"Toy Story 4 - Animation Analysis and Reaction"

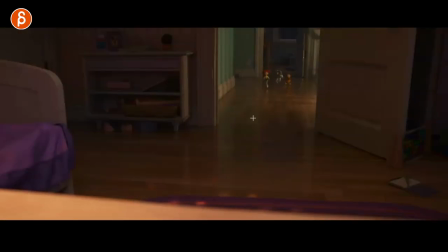[3:33]
Right afterwards I thought this was kind of cool where i mean they're pretty far away you could technically make them this big so you could practice full vital mechanics you can do a run maybe did the run cycle you plug them in copy paste copy paste do some changes but i like about
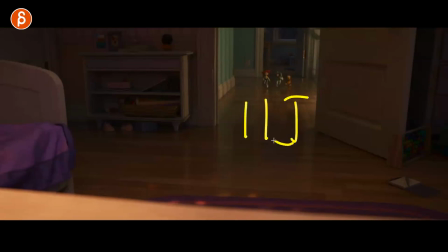[3:47]
this is the contrast of you have far away characters and again probably for a real a bit closer so there's a bit more to see but then what
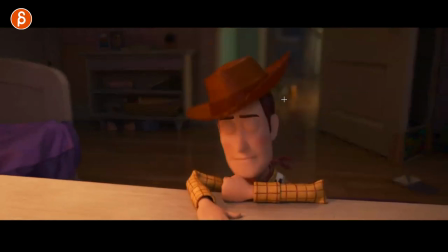[3:55]
happens is this character comes in it's a surprise it takes away from the focus because now we're in front of that element and then you
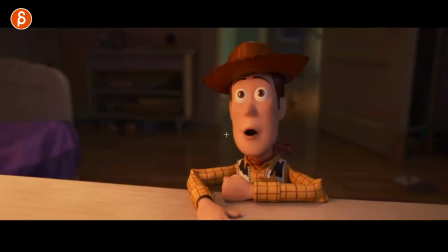[4:02]
can go into to back into a full face animation where this could be longer this could be with a lip sync this could just be pantomime but
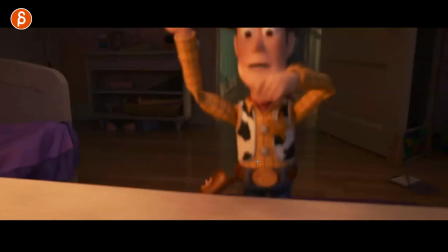[4:11]
i like that it gives you opportunity to do a full body mechanics showcase for your reel and then with a surprise moment a facial animation close-up
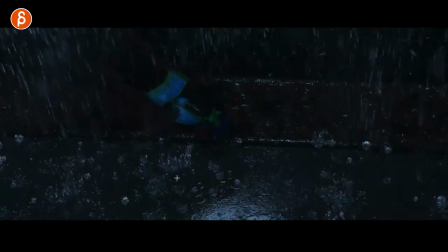[4:19]
moment there next up we have this moment here where they say operation pull toy it is one of the things that i'm a massive massive fan of head accents and Let's look at Woody first here,
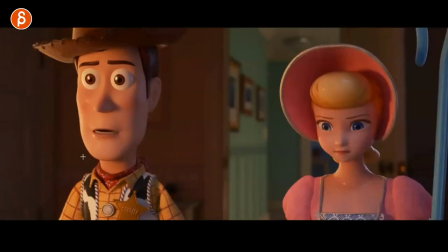[4:31]
where he has that little moment of thought going up with a little bit of almost like a moving hold anticipation into the next turn.
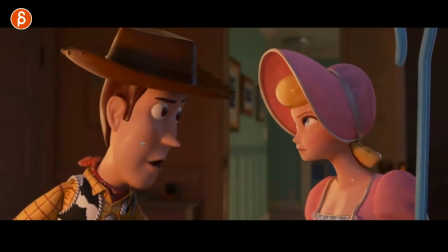[4:43]
And you can see this, how he goes forward in operation, pull, up, and then toy.
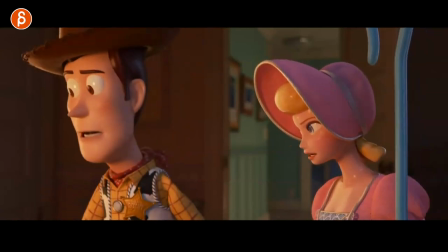[4:49]
One more thing. And the same thing for her, too. As you go back, and I mean, he continues in that line here, too,
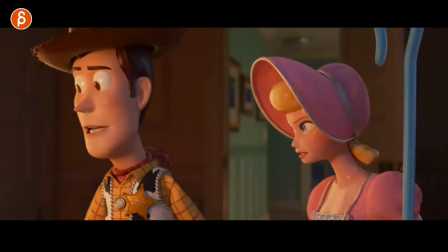[4:54]
as he keeps on talking. it's one of the things where a lot of times with student work it's they do body
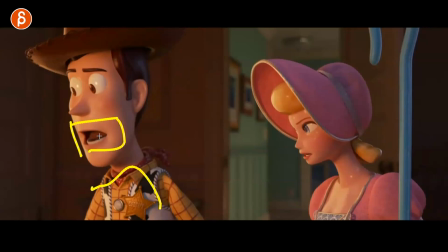[4:59]
mechanics and then there's that the facial aspect of it the lip sync and it's you know it seems very separate they do an eye pass they do a mouth pass but if the jaw goes down and the specific energy where they yell or something it's not quite reflected in the head action with enough head accents too
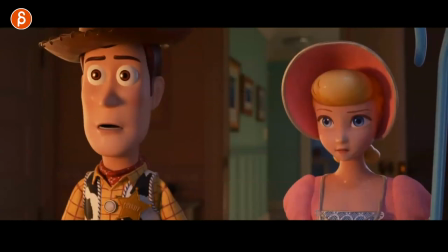[5:15]
so i would always pay attention to that and it's a couple peep
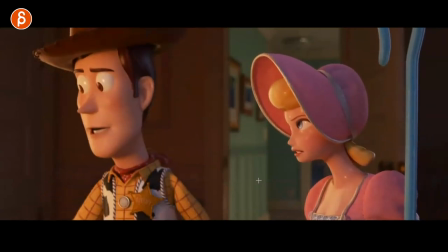[5:20]
you can see that same thing on her it's a lot more subtle but even here you got it says you
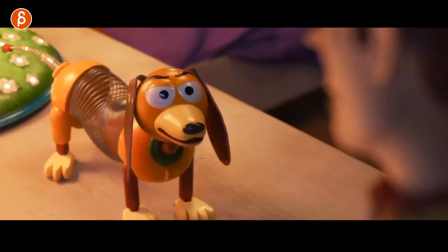[5:25]
you got it Woody you just have to think about the the ups and downs of your audio of the energy do you want to mimic the you got it Woody you know where you have kind of a that and you want to do that in the head as well maybe completely copy paste the waveform in a way and then minimize it and maybe take one of them out for more contrast but I
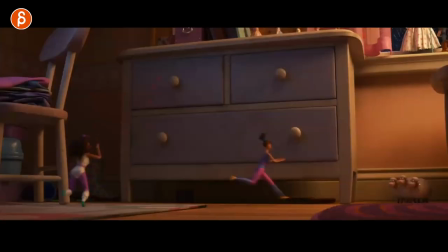[5:44]
would think about that when you do head accidents you have close-up animation this is I wanted to add just because I love when you have different properties of
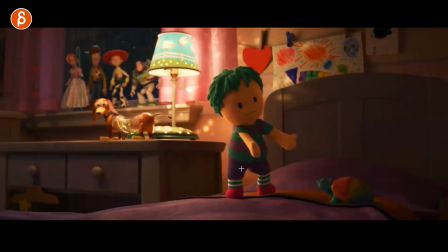[5:51]
the toys especially in those movies where like this character doesn't seem to be able to bend their arms and you got i love the
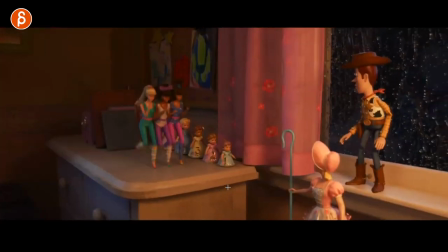[5:58]
contrast and these little guys how they just they barely move and then with the barbies where it's all very very straight love this
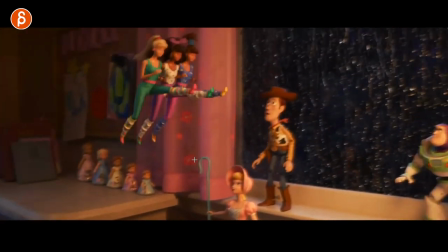[6:07]
it's just so cool it's so much fun it's one of the things where they always talk about oh you got to offset things but sometimes it's just also a lot
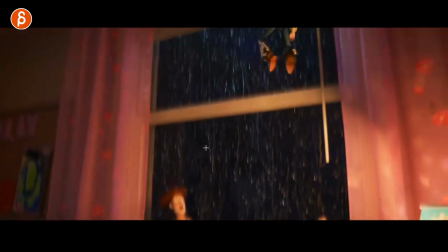[6:13]
of fun and has an extra contrast of them all doing the whole action in sync look
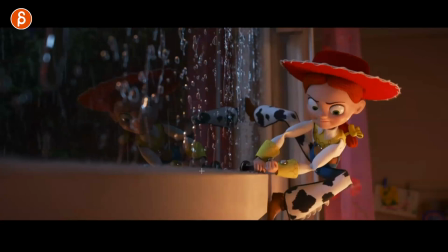[6:21]
at that sorry i have to go ahead and stop this look at that look at the renders i mean this movie especially towards the end just beautiful
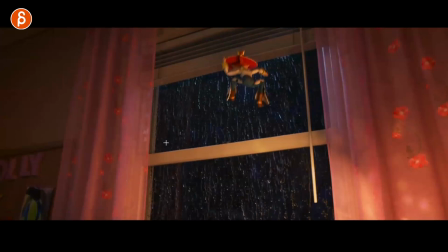[6:28]
and this moment is something that where actually i did a series on my channel i put in a card there how the environment can help your animation
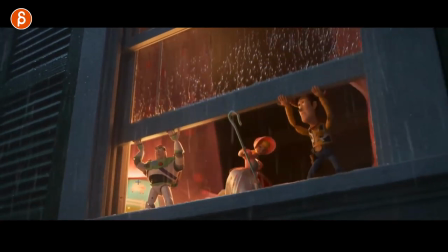[6:35]
in terms of reactions and more creativity i mean they open the window and you see i mean there's rain there's a lot of wind look at
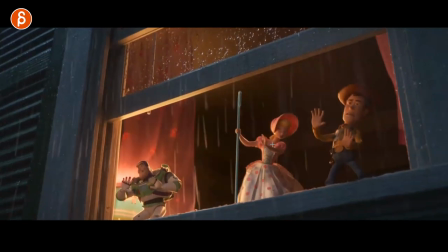[6:42]
what happens to them you see this blows back he has a reaction reaction there she has a reaction he has a reaction if you have something like
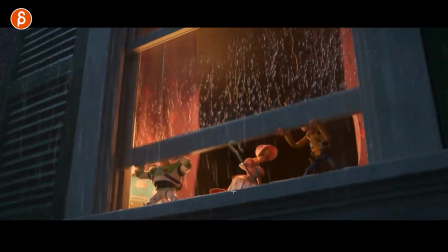[6:50]
this a i mean this is besides a wait assignment right where you lift this up this gives you another opportunity for changes everybody is going to
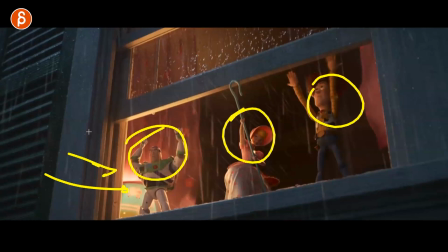[6:58]
react differently to an outside force be it cold uh wind i don't know rain or hail or whatever it's all you imagine there's fire
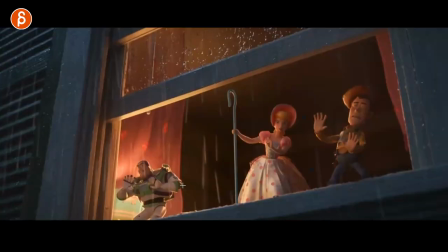[7:05]
here um to be that these are all opportunities again to do something different to add contrast to be more original but also from a very picky point of view
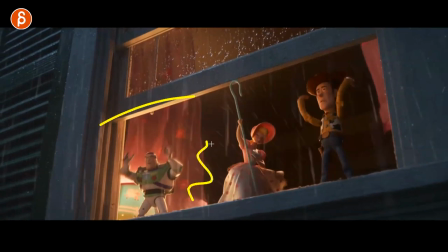[7:13]
you do open a window So there's a certain environmental status going away inside, and there's one outside. Your character would react if there's something different here than inside. In this one, where he goes down and he keeps running, this is something about contrast.
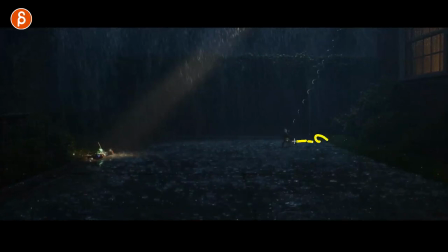[7:28]
Technically, you could do a cycle of just kind of strain, run, walk. It would just be this, right? Going forward. But watch how he runs or what he does. Goes forward, and then does that. It's very small, but watch it again. Right there.